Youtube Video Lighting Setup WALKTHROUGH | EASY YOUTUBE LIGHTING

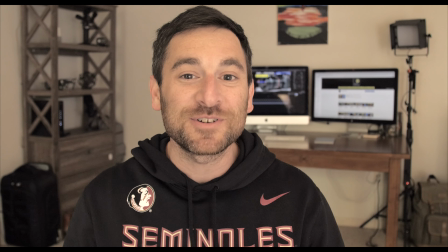0:00 Welcome back in, Trey Lowell here with Lowell Productions, and in today's video we're taking this background and turning it into this.
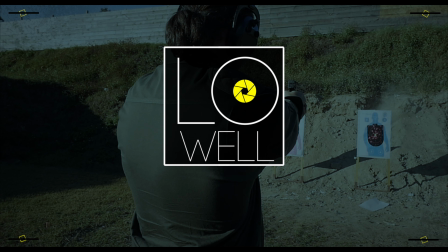So our current filming situation is very basic in a lot of what I see on YouTube.
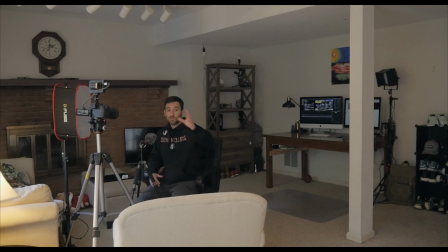0:21 Many people kind of just using their basements or their rooms, using natural lighting that you guys can see that we have, just letting it come in, and that's pretty much about it. Let's go ahead and start with the number one thing I think that's useful for a YouTube studio or environment, and that's going to be control.
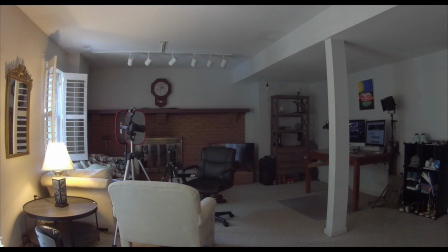0:42 So the first thing we're going to do is actually close all the blinds behind me, and then we're going to take complete control of the room.
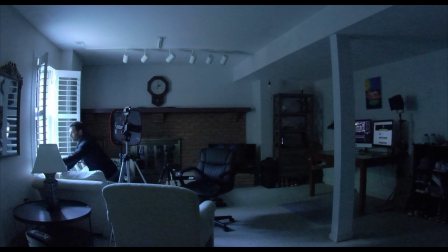0:50 That way we're not going in and out with exposure, and we will build from there.
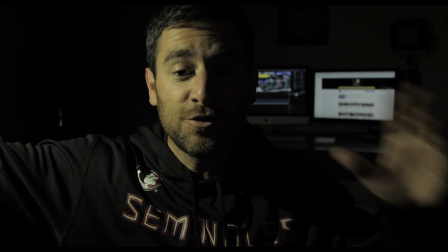0:55 Okay, so at this point, no lights, same setup,
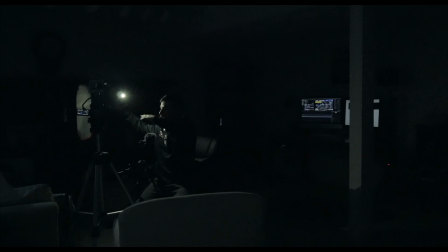0:59 but we've pretty much gotten complete control of the room by shutting the blinds, turning off all the house lights.
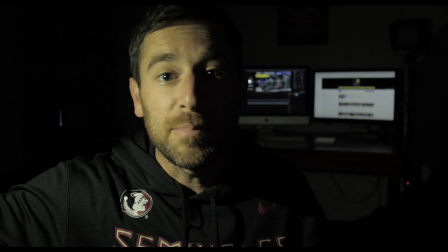1:05 So we are now going to start with one light and build from there, and I will walk you guys through the process.
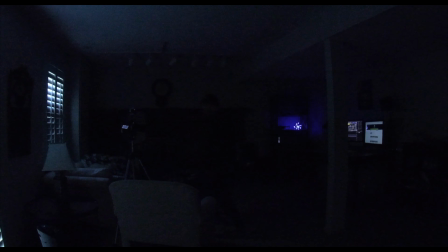1:11 Light number one, just a little bitty light in the background, an accent light. Let's jump to number two.
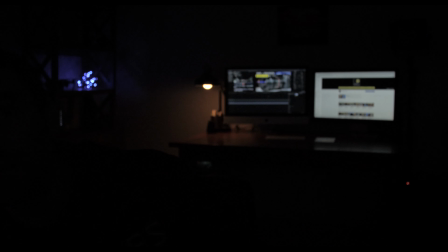1:16 This is actually going to be the lamp, just very lightly behind me. Number three is going to be some desk lighting.
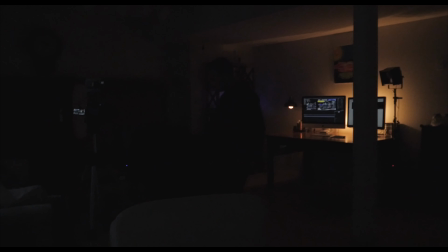1:23 I actually think it makes the computer pop,
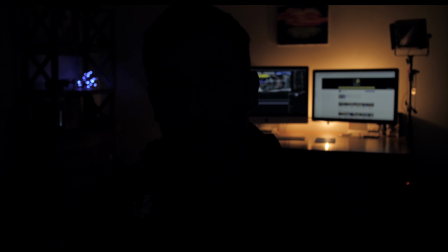1:26 and when combined with the rest of the lighting is really going to bring that portion of the video to life, or that portion of the set.
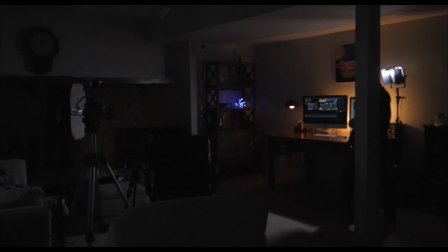1:35 So that light that actually just came on is one of my favorite lights.
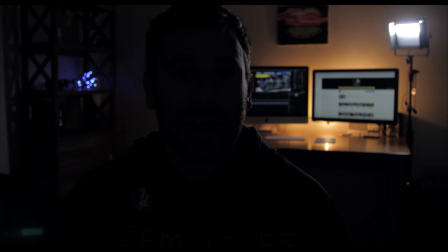1:39 Its whole purpose is to make me separate from the background and lightly hit the shoulder and hit the back of my head. So that backlight is so key, and I started using that in my YouTube videos recently, and I really do think it brings the scene to life and it separates me from the background.
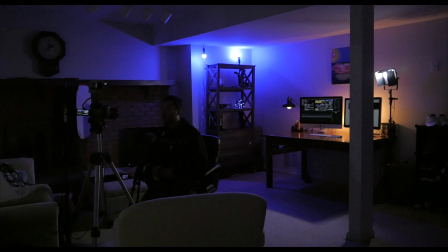1:56 Okay, so now we've added a ton of color with some LED bulbs that I have
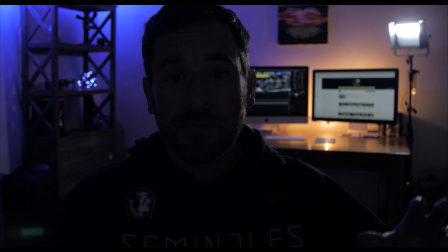2:00 hanging from the ceiling to basically take one side of the shot,
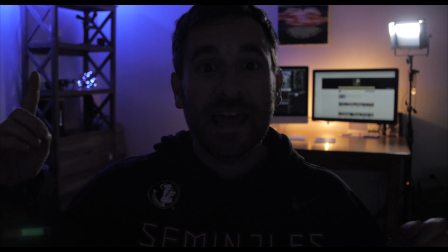2:05 have it be blue over here, and then we have on the other side kind of like the yellow,
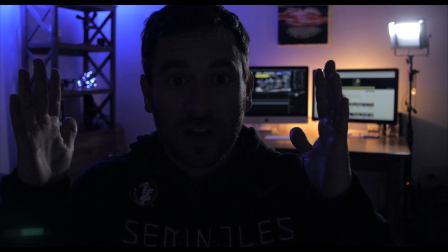2:11 and those two colors are nice, and you can kind of see as they are kind of more extreme on the sides, and then they lightly blend in together.
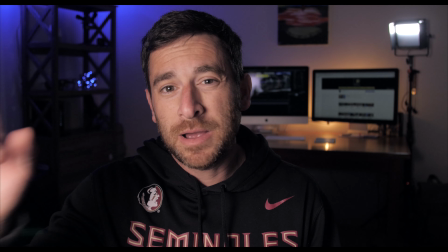2:19 And our final light, which is our key, which is right off to my right, you guys left, pretty much powered at about 50%.
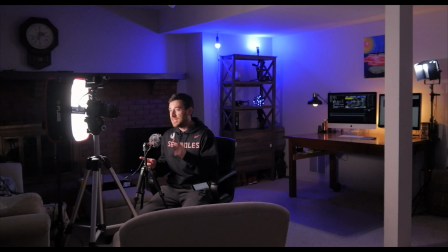2:27 It's a little bitty small GVM LED panel.
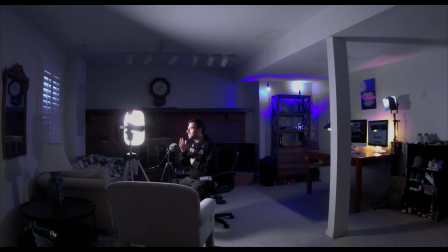2:30 We've got that little bitty softbox on there, and it's kind of lightly hitting the side of my face with a little bit of a roll off over here.
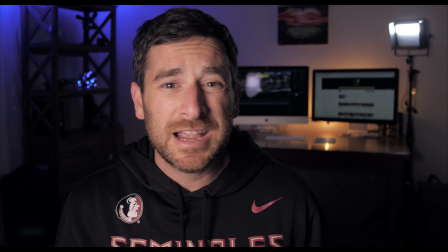2:37 And then with the backlight, everything combined, it's really just a cool looking environment.
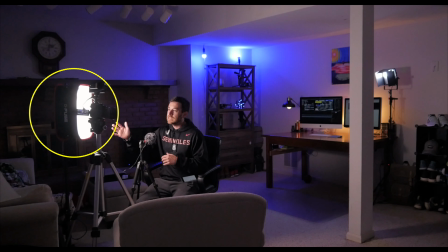2:42 I will say the two most valuable lights are going to be our key light, and I actually think are going to be the backlight. Now obviously the colors are really what's going to make it like kind of pop and spring out, but if I had to boil down two lights that I love the most, it's going to be my key and it's going to be my backlight, really to just make the face look nice and then just to separate me from the background. So I hope you guys found that video real quickly, kind of starting from nothing and building up, so you guys saw what I think a lot of people are out there doing, which is just using natural light with no control over the lighting situation.
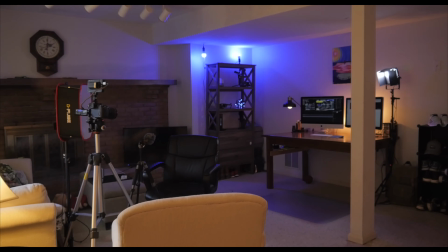3:15 So what we did is we took control of that light, we brought the lights in that we had,
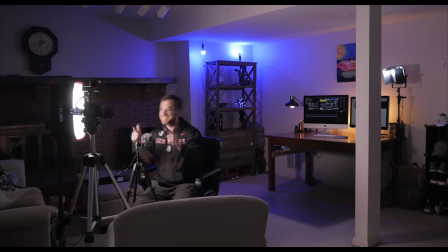3:19 and we kind of created a nice looking setup here, and we've got that microphone right here for good audio. And hey guys, as always, I hope you found this video, and if so, make sure to hit that like button, and if you like the content I keep creating on this channel, go ahead and hit that subscribe button, and I will see you guys in the next video.